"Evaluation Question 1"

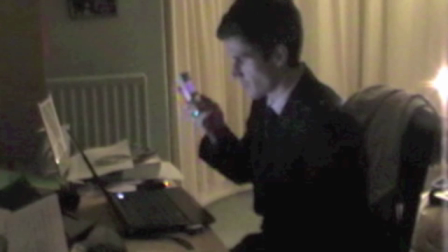So in this shot, my brother picking up the phone has been introduced by the phone going off and then him picking it up,
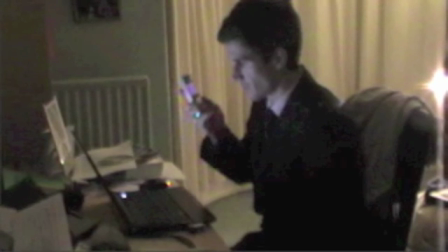which is a simple way to link the 2 shots together. In Dark Knight,
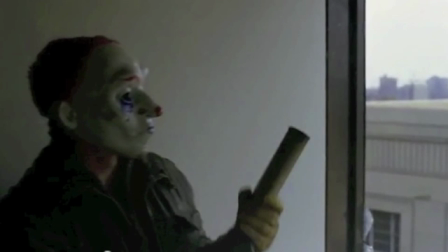it's the smash of the window that links the 2 shots together as the man shoots a sort of grip gun over to the next building.
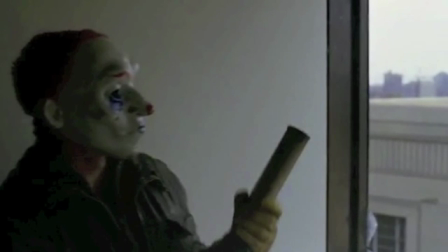So the smash of the window links to him on the inside to show that he is the one who caused the smash.
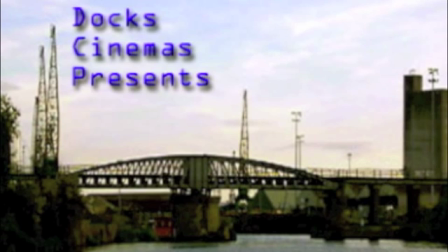For my production, I didn't really have any desire to use special effects, not only because it was a low budget film, but because I didn't really think that it was suitable for the film that I was shooting.
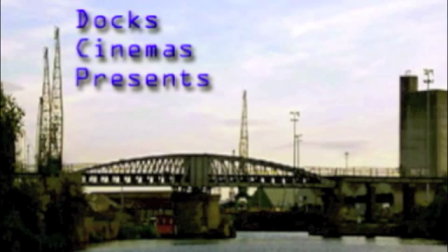There wasn't any real need for it, and it would maybe have made it look out of place.
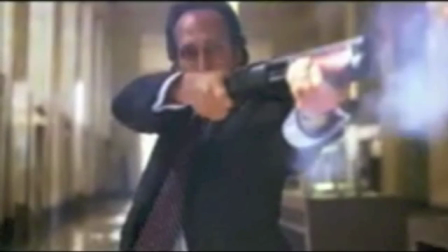On the other hand, Dark Knight is a very high budget film,
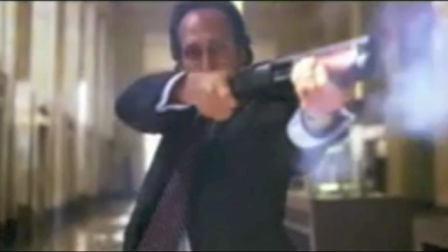therefore the effects that it can use is such as buses going through bank walls and smashing windows in skyscrapers,
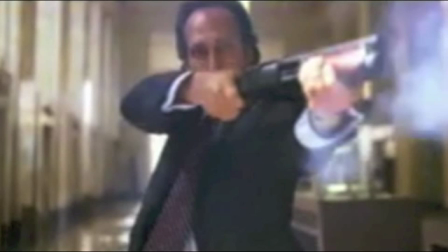can be put in as it makes the film more exciting. This shot here is a man with a shotgun,
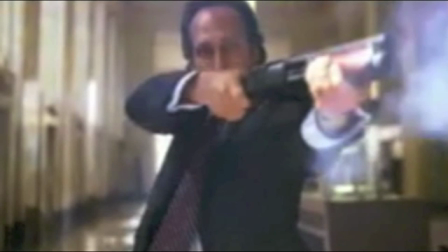which is most likely him with blank shots and then special effects on top to make it look like he is shooting a shotgun.
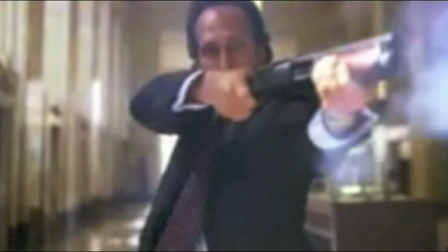Thank you for watching and listening. This is my evaluation question 1, and this is Jack Higgs.
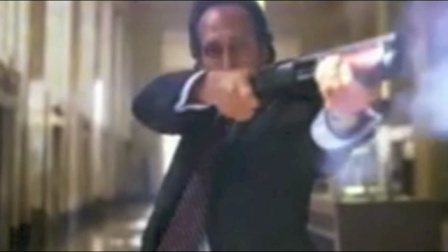Thanks, bye.